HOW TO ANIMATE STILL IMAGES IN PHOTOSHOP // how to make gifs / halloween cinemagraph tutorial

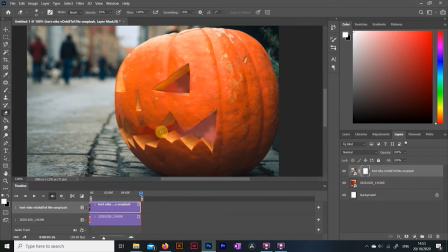As you can see what I'm doing is I'm basically painting with a soft low opacity eraser to make this holes in my image. Take your time and just blend the two layers onto each other in a way that works best for your composition.
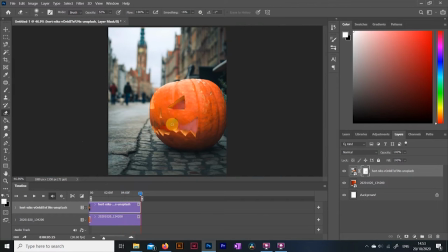Then I thought in order to make this blend together a bit better I'm going to need another layer on top. This layer I put on overlay mode and I paint with a soft brush some black and white spots over the image. Just so the overall composition will feel a bit nicer, a bit brighter and easier on the eyes.
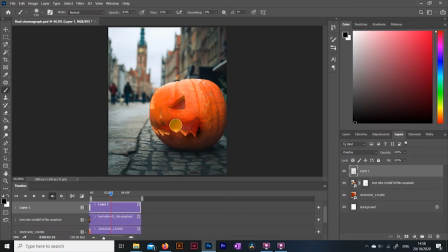Now, in a minute we are going to play with the opacity setting, so I am filling my background layer in with black, with the paint bucket, just like that.
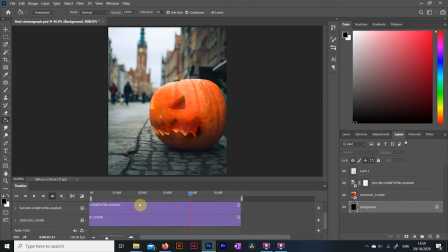Ok, now here comes a difficult bit, we need to adjust some keyframes here by opening up this little tab on the video clip. If you have never done stuff like this before, keyframes are basically telling the selected layer how to act at certain points of the timeline.
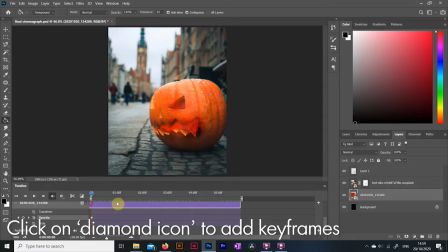As you can see I put a keyframe in here at the very beginning, so now if I change the opacity settings of the layer here, that means that the footage will appear at 72% at this selected point in time.
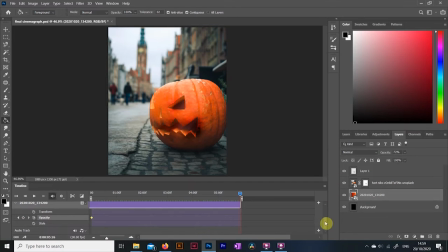Now at the moment if we check our video, the layer is appearing at 70% for the whole animation, this is because there is only one keyframe setup on my timeline. I wanna do the same for my overlaid color modifying layer on top as well, so grab the timeline slider, put it to the beginning, actually since there is only going to be one keyframe,
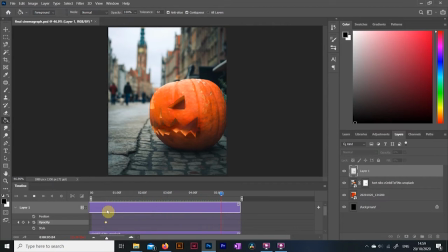you can put it wherever you want. Then hit the opacity keyframe, this little diamond here. Yeah, something like that, that looks good. Now I wanna make sure that my gif will feel like an endless loop, and the way to do that requires us to play with these opacity settings a bit more.
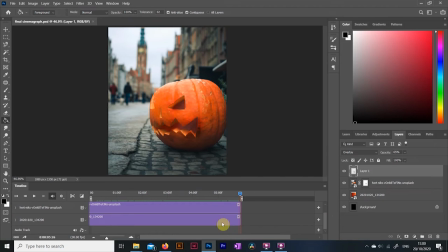First, let's duplicate the video footage on the bottom. I just selected it in my layers panel, then holding down the alt key I dragged it down to copy. Now, here on the timeline what you wanna do is cut most of the end parts of this duplicate footage by grabbing the right side of it and bring it in.
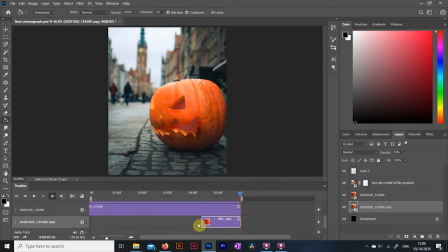All we need is a second or two of this video. Now I know this can get confusing, so stay with me. What we are duplicating here is the very beginning of the video clip. And we gonna put this at the end to blend these two beginning parts onto each other, so a loop will feel like a seamless transition whenever the video ends.
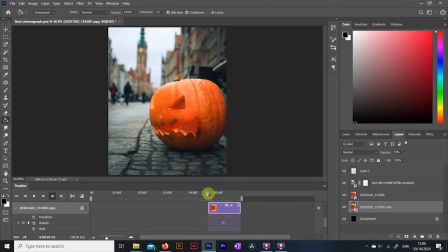What you need to do is, on this duplicate clip, put a keyframe in to the very end that has the final level of opacity you want to work with. In my case it's about 65%, for you it might be 100%, doesn't matter, just make it visible. And on the very beginning, put another keyframe in, and take the opacity down to 0.
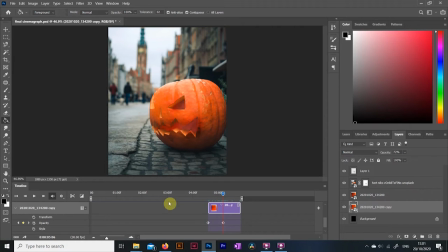The way keyframes work is they will operate in a way that as time goes on, the opposity will gradually build up from zero to your final one between two points in time. Then what you wanna do is the opposite of this on the original video clip,
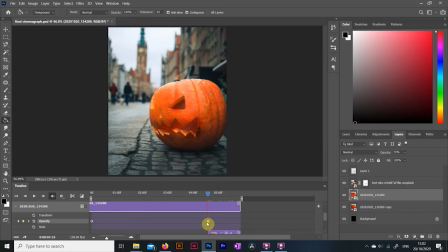so leave the time slider where we put the last keyframe on the other clip, add one keyframe on this clip, put it to 65%, then go to the end of the timeline and put another keyframe in and set the opposity to zero. Now, in theory, as these two effects are doing the exact opposite changes,
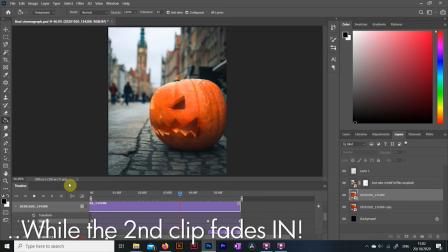it should look like they are balancing each other out visually, so the transition between the very beginning of the gif and the very end will be seamless. I can only hope that made sense, feel free to go back and listen to this step again if you are stuck.
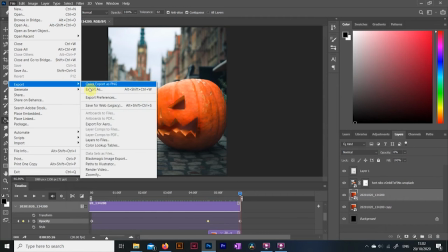Now, let's see if all of our hard work has paid off and export out this bad boy.
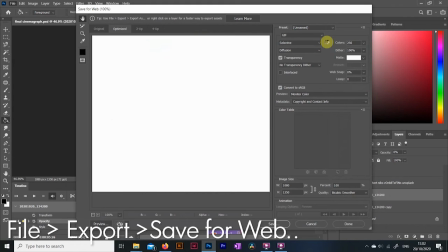So you go file, save for web, to open up this panel we need and make a gif.
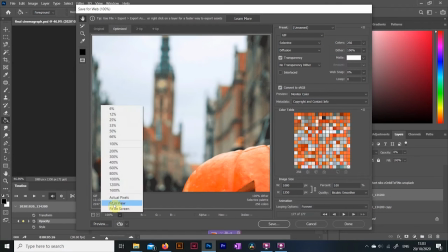This will take a couple seconds, as depending on your computer, processing all this info and turned video into a gif can be a difficult task for your processor.
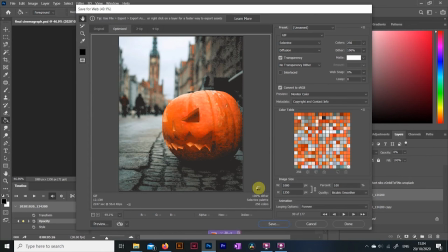Most of these settings are alright as they are, just make sure you are saving out in gif format and that it's got 256 colors, this is the most gifs can handle.